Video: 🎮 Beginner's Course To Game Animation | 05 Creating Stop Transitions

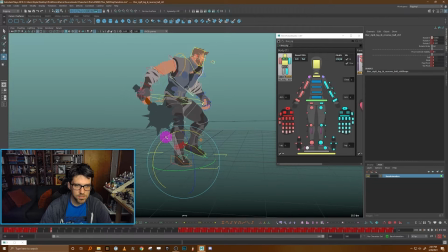999s
lands behind. So I'm going to kind of zero out this heel here, and I want to actually have this foot on this pose still kind of sweeping through from the run, okay? Something like that.
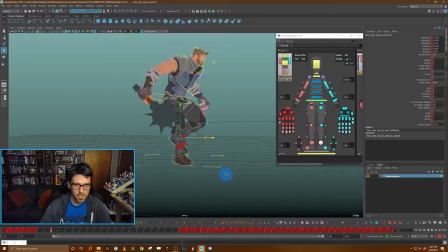1016s
And you can kind of see, I'm imagining that this will kind of be the first pose when you stop, and then we will lift up this foot afterwards and bring it back into that plant position.
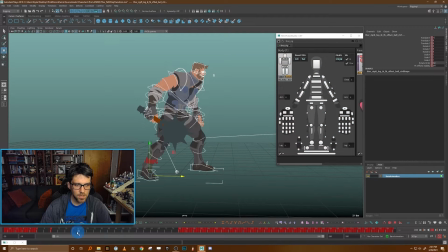1032s
Okay, so what we need now, I'm just focusing on the feet kind of as a starting point, and I'll go back and do a little bit of a pass on the body, but this foot is planted here now, and we want to keep it planted until this other foot also comes in and lands in its new position as well, okay?
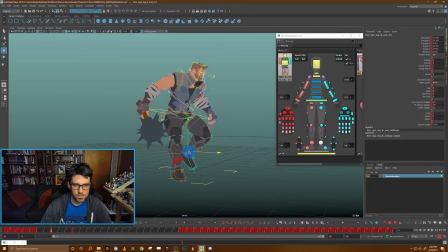1049s
So here it comes through, it's going to sweep through, land in its position, and I guess I want to copy the heel onto this foot too so it doesn't get all wonky. Sweep through, and then we're going to pick up this foot and bring it back to its final location.
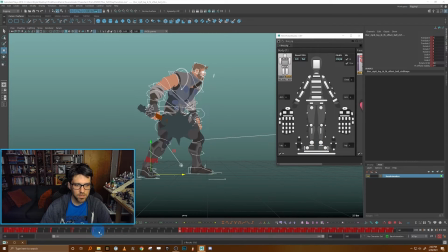1068s
So I'm not worried about timing at all right now. I'm just thinking about the literal motion of the feet here.
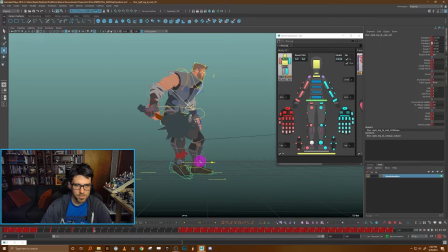1076s
Okay, so then the character is going to kind of pick this foot up and start bringing it back into its final location like this. There we go. And I'm just going to copy another one of these over here. I'm just middle mouse dragging it and then setting a key. And if I just sort of play this,
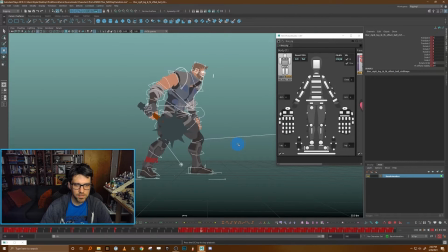1096s
I know the timing is going to be a little bit wonky, but physically, it's kind of what I'm imagining already, right? It's that this foot gets planted, the other foot swings through, lands, and then the character steps back into the final position.
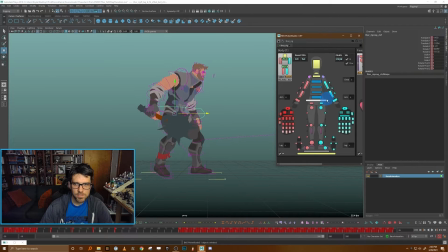1112s
Now, let's start posing out the rest of the body.
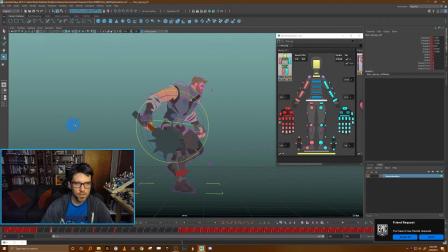1115s
When the character initially comes in, because they were, you know, sweeping in through this, I'm going to ignore my friend requests there. The character is coming in pretty hot, and when they land, I think I actually want to have him kind of, you know,
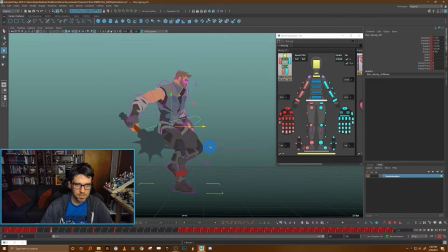1132s
leaning back, like he suddenly comes in and kind of leans back to catch himself to skid out into this final pose, okay? So we'll kind of come in leaning back, and you can see here now that, you know, the momentum is going to carry him forward a little bit.
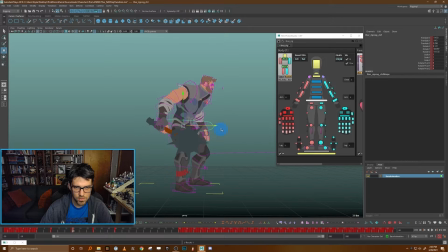1149s
And then probably he's going to kind of overshoot this as he steps back. And that kind of makes sense with the weight that's happening, right? He's bringing himself forward over this foot that he just planted here
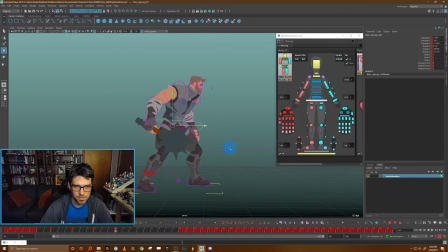1165s
as he picks up this other foot and brings it back, okay? And I'm going to copy this pose again because he's not going to take his body all the way back and, like, he's going to plant this foot first, and then the body's going to follow behind it a little bit.
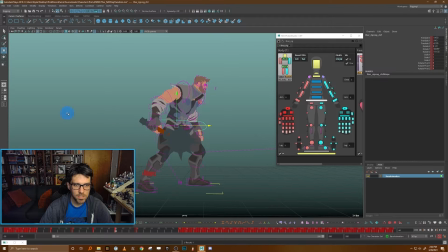1182s
Okay, so what I want is a frame here where he's starting to head back in this direction over this planted foot, but hasn't quite reached there yet. Can I see that? So the foot leads the action, and then once it's planted, then the body catches up. And I might even push that a little bit further where this is still forward even a little bit more.
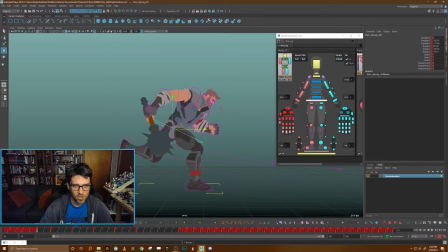1203s
Okay. Now, I can see already that this pose I made here, this leaning back, it's probably not going to work. It doesn't transition well between these two poses. So I think I might change my mind here and actually
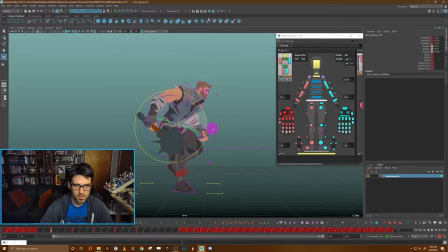1219s
kind of keep him lean forward in this initial pose here to try to blend from that run a little bit more, and then only have him sort of come up as he gets more forward.
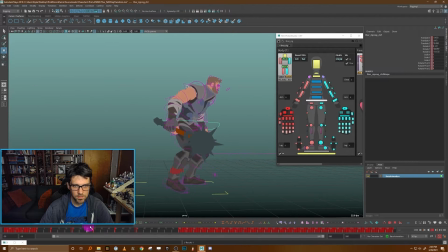1241s
Okay. Now I'm going to take all these frames.
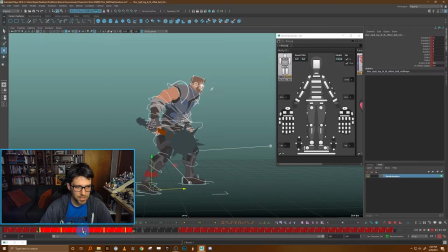1246s
I selected everything and I'm going to bring it back up here because one of the things that's going to happen in the game is that this transition is going to be pretty much instantaneous. Okay. And I know it's going to look a little bit wonky in Maya, but I want to focus on kind of keeping the momentum carried through.
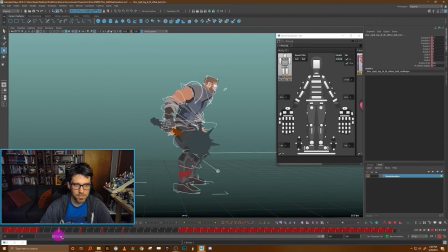1262s
And so I am going to think about the timing of these frames a little bit now. And we can see that it's way too slow. This character is moving at like breakneck speed, and then they suddenly stop, and this forward motion peters out really, really quickly.
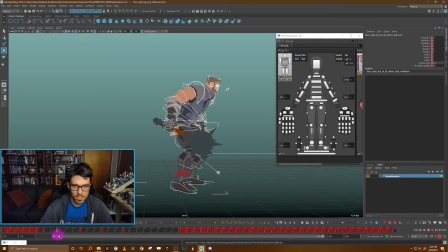1275s
So I'm going to move these over to try to capture some of that speed a little bit by condensing these way down to something that's more reasonable. Okay. Now, once the character sort of catches their momentum forward,
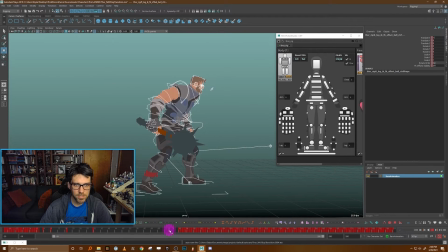1293s
you know, we can cushion out really slowly back, you know, back into the idle. But we want to make sure that when the character stops, that the forward motion here on this root kind of roughly matches,
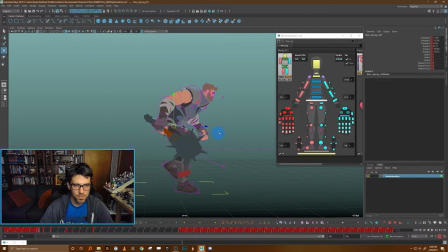1308s
you know, how fast the character was moving. And I might even have to push this forward a little bit more. And maybe, you know, I'm kind of thinking that based off of how fast the character is going, maybe we need to even overshoot with this other foot.
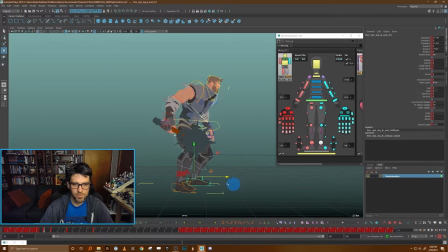1324s
Because as far as I've had to push this character forward, this foot doesn't seem like it's out far enough in front of the character. So let's try adding, like, pushing this out in front a little bit more. We'll copy it over so that its plant position is actually out in front a little bit more.
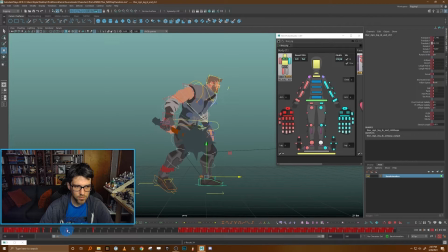1341s
And then after, we'll have a final little tiny foot adjustment where this foot also slides back right here at the end. Something like that. And we can maybe even lift this up a tiny bit in a in-between frame here.
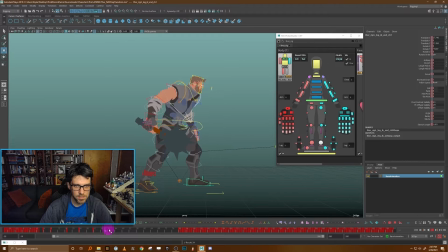1364s
Okay, and I think that that is kind of roughed out what we want. Let's kind of play it and see. Okay, it's starting to feel like something.
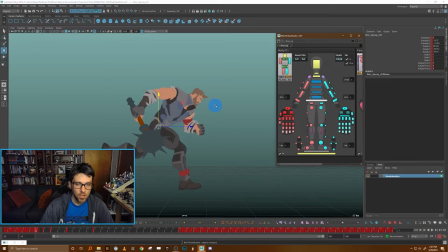1379s
Now, I'm going to try to now also use some up and down on the body here to cushion out, you know, like when you stop as a person, you kind of come down, you come down lower to the ground and then stand up into your stop pose. So I want to capture that a little bit.
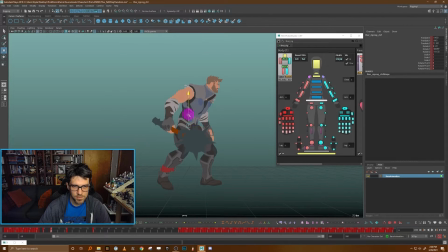1399s
And as the character is coming forward and planting themselves on this foot, that they're actually coming down into a sort of lower pose,
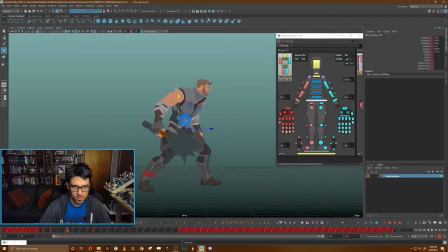1418s
and then only at the end are they kind of coming back up into that final idle pose. I'm going to not have all this idle play so that we can kind of see this at a little bit more of a rapid speed here when we're playing it.
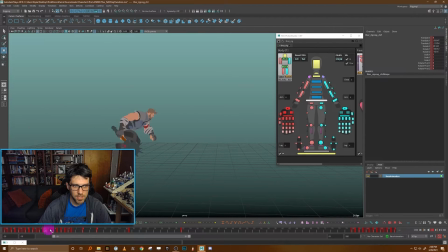1436s
Okay. Now, the other thing, you know, as far as just a starting block out, this is already starting to feel reasonably well. So the last thing I'm going to focus on here is just kind of getting the
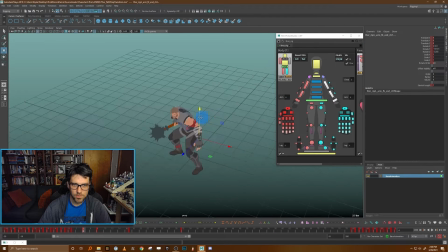1451s
arms to also kind of follow through in this action. They're going to kind of drag behind a little bit, and I'm just going to work on them all at once here and then swing through
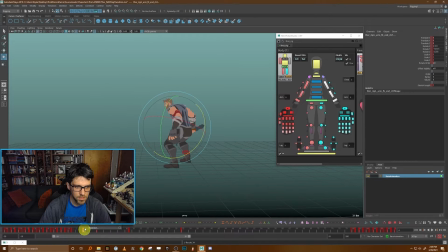1467s
into a more forward position. I'm just going to delete this keyframe in here and let these kind of do what they will between. And then we'll just allow them to kind of drift back into their final position. And I'll work on making the like actual overlap and stuff feel all good at the end.
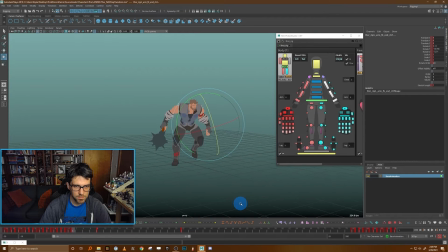1486s
But as a starting point, something like that might be pretty good.